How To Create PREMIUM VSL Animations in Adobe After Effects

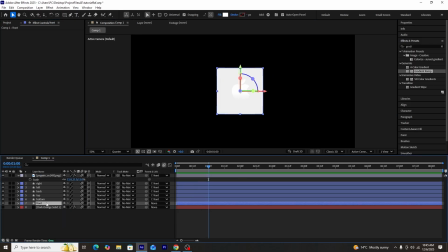Now once that is done, we'll be parallel linking it to the front shape layer.
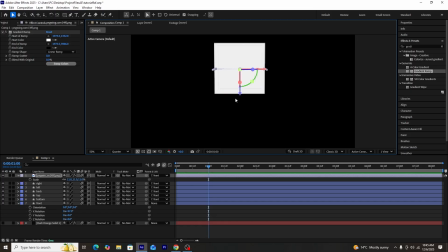And then I'll be adjusting the position of the logo so it can be right in the middle of the cube, like you guys can see right now on the screen.
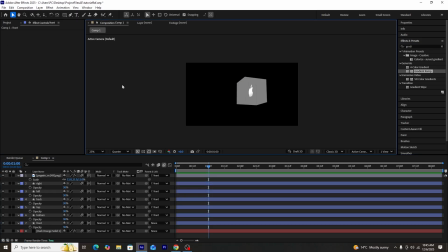After that, I'll be lowering the opacity of all the sides so that we can get more visibility of the logo. Once that is done, I'll be looking to adjust the anchor point of the front shape layer as well. Because right now the rotation of the cube is being made from the front shape layer, but I want the rotation to be made from the middle of the cube, which is where the logo is.
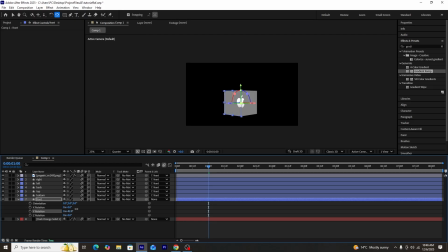So we'll be using the anchor point mover tool to adjust the anchor point of the front shape layer right where the Apple logo is, so that the rotation of the cube can be done from there itself. After that, we'll be adding a gradient ramp effect onto all sides of the cube, and we'll be adjusting the colors of the sides so that the sides and the edges of the cube are visible perfectly.
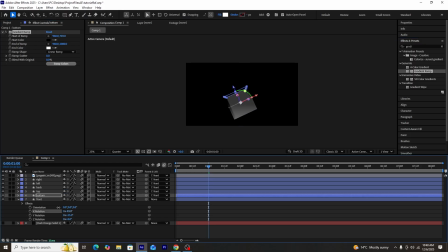And after adding the gradient ramp effect to all the sides, this is how exactly our cube looks like. Now I'll be unhiding the background solid layer, and this is how currently our composition looks like. I'll be increasing the z-axis of the front layer so the backside of the cube is not being collided with the background layer. And now you guys can see on the screen right now, this is how our cube looks like.
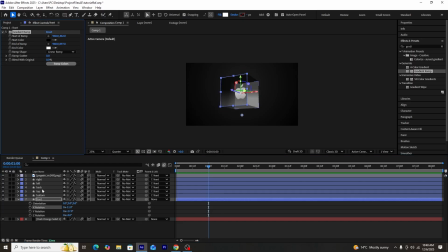I've made some more changes to the gradient ramp effect of some of the sides to what I feel looks best currently, and this is currently how our cube looks like. Next, I'll be adding a CC light sweep effect onto our logo so that our logo can be more stylized,
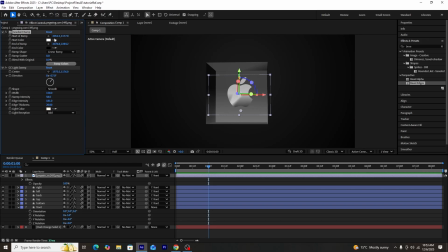and I'll be adjusting the gradient ramp effect of the logo as well so that our logo looks currently like this. Also, I'll be adding a drop shadow effect onto our logo, and after the changes, this is how exactly our cube looks like.
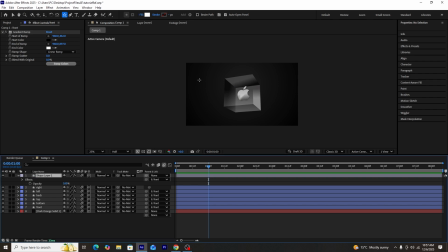Next, I'll be looking to create a triangle, so I'll be using the star tool to create a shape layer, and once our star shape layer is created, we'll be going into the polystar 1,
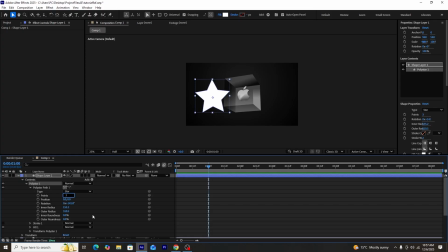next going to polystar path 1, and then change the points from 5 to 3. So that we can get a perfect triangle.
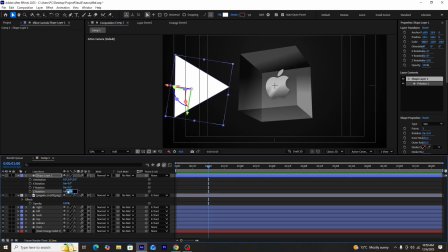And then I'll be adjusting its rotation so it looks something like this. And then we'll be adding a gradient ramp effect onto the triangle as well.
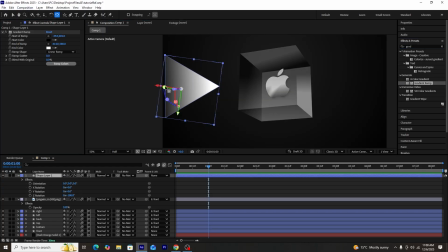Once that is done, I'll be using the anchor point mover tool to adjust the anchor point of the triangle to right in the middle of the bottom.
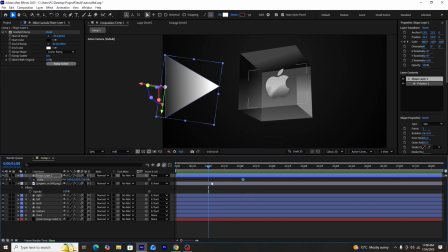Next, I'll be creating a scale up animation. So for that, I'll be creating a keyframe first at 100% and then move the keyframe forward and then create another keyframe at 0%.
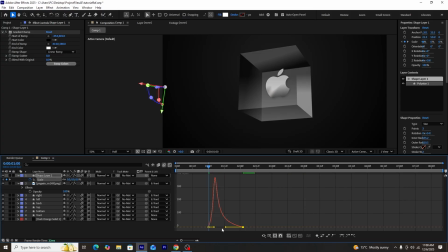Once the keyframes are created, I'll be selecting both the keyframes, pressing the Fnan button, and using the graph editor, I'll be making it something like this.
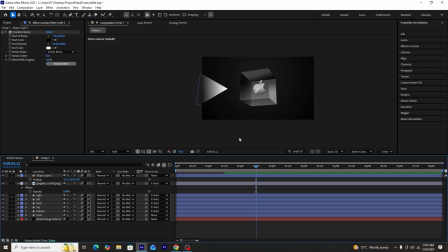And you guys can see this is how our scale up animation of the triangle looks like. Now once this is done, I'll be creating another duplicate of our triangle, and I'll be adjusting the colors of the gradient of this second triangle,
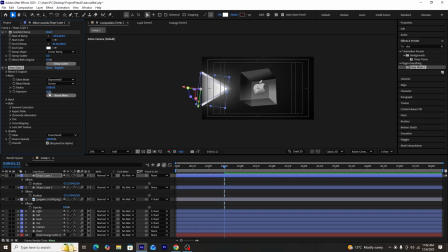and then add a deep glow effect onto our second triangle so that our scene can be more stylized and get more depth. And we'll be adjusting the keyframes of the second shape layer so that it is actually scaled up a little later, like you guys can see on the screen right now. And once our triangles are set, we'll be selecting both the triangles and then pre-composing them, and as well as make them 3D.
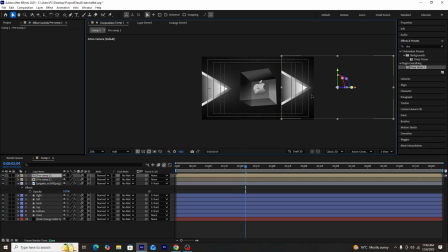Once the triangle composition is set, we'll be creating another duplicate of this composition so that we can add another set of triangles on the right side of the scene.
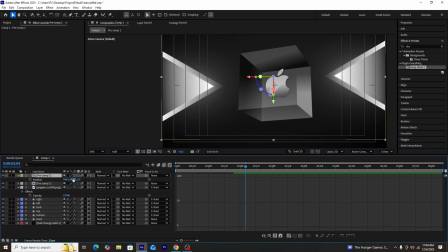We'll be adjusting its rotation so it looks something like this. Next, we'll be creating these text boxes.
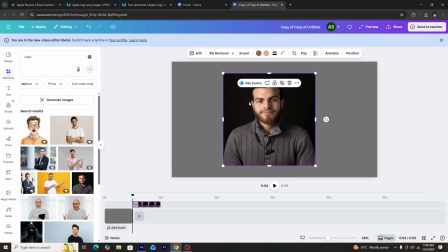So first for that, I'll be needing these stock images of people, and I'll be quickly going to Canva to get those images.
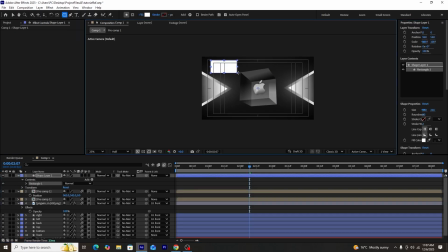And once we have collected the images, I'll be using the rounded rectangle tool to create a rounded rectangle, like you guys can see on the screen.
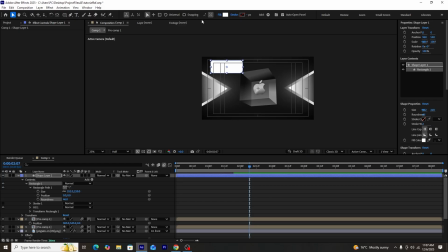And I'll be increasing the roundness of the shape layer so that the edges can be more rounder. And then we'll be pressing the fill button and selecting the linear gradient part and stylize our fill to linear gradient.
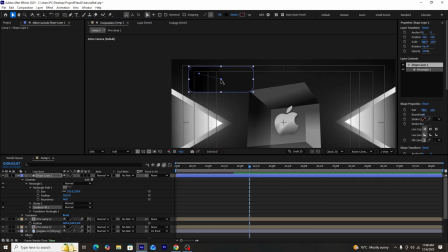Once we have done that, I'll be adjusting the colors so it looks something like this. And using these two points, I'll be adjusting the placement of the gradient, and in the end it will look something like this. Now we'll be pressing the stroke button, and similarly for the stroke as well, we'll be stylizing it. We'll be keeping its style to linear gradient, and I'll be keeping the colors to default black and white.
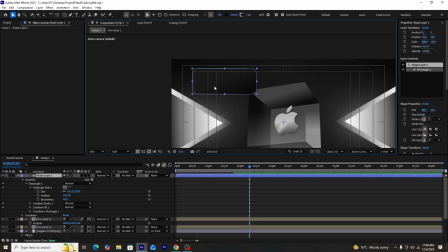And for the stroke, you can adjust the gradient by changing the position of these dashed line points.
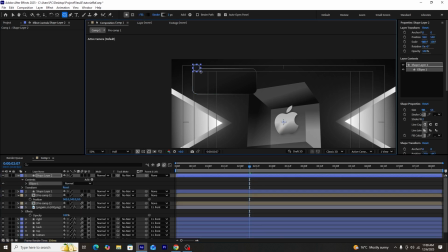And this is how currently our shape layer looks like. Next, we'll be using the circle tool to create a circle for the images, and this is how our circle will look like.
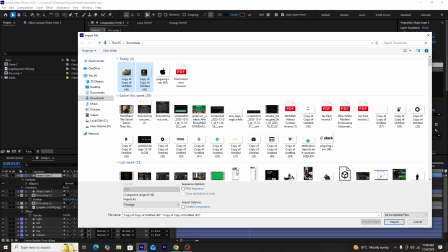We'll be keeping its stroke off and then adjust the position of it. Next, we'll be adding the stock images. We'll be adding the first image into our composition.
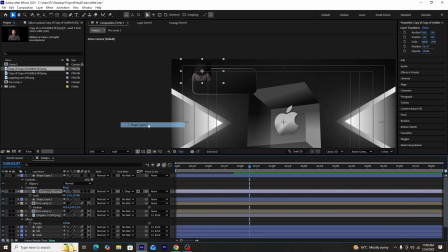I'll be adjusting its scale, and then we'll be track mapping the image to shape layer 2, which is the circle layer.
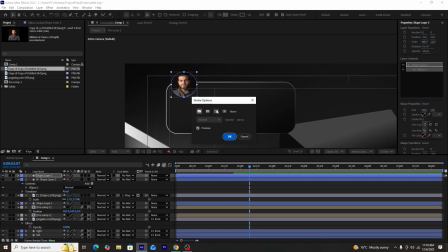After that, I'll be creating a duplicate of shape layer 2, but this time I'll be keeping its fill off and keeping its stroke on. So in the end, it will look something like this.
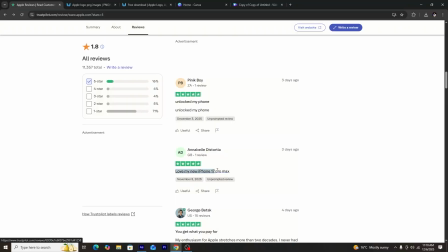Next, I'll be using the text tool to create a text layer, and I'll be getting some 5-star reviews of Apple from Trustpilot, though currently it seems like they do not have many good reviews right now.
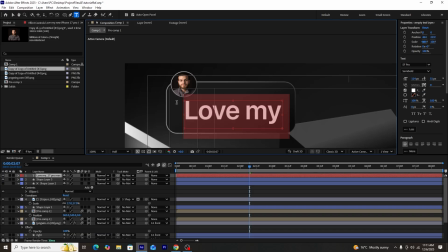We'll be copying the text of this review and adding it into our composition. I'll be keeping the font SF Pro and keep its weight to semi-bold, and then adjust the font size so it is set perfectly in the text box, and we'll be adjusting the line spacing as well.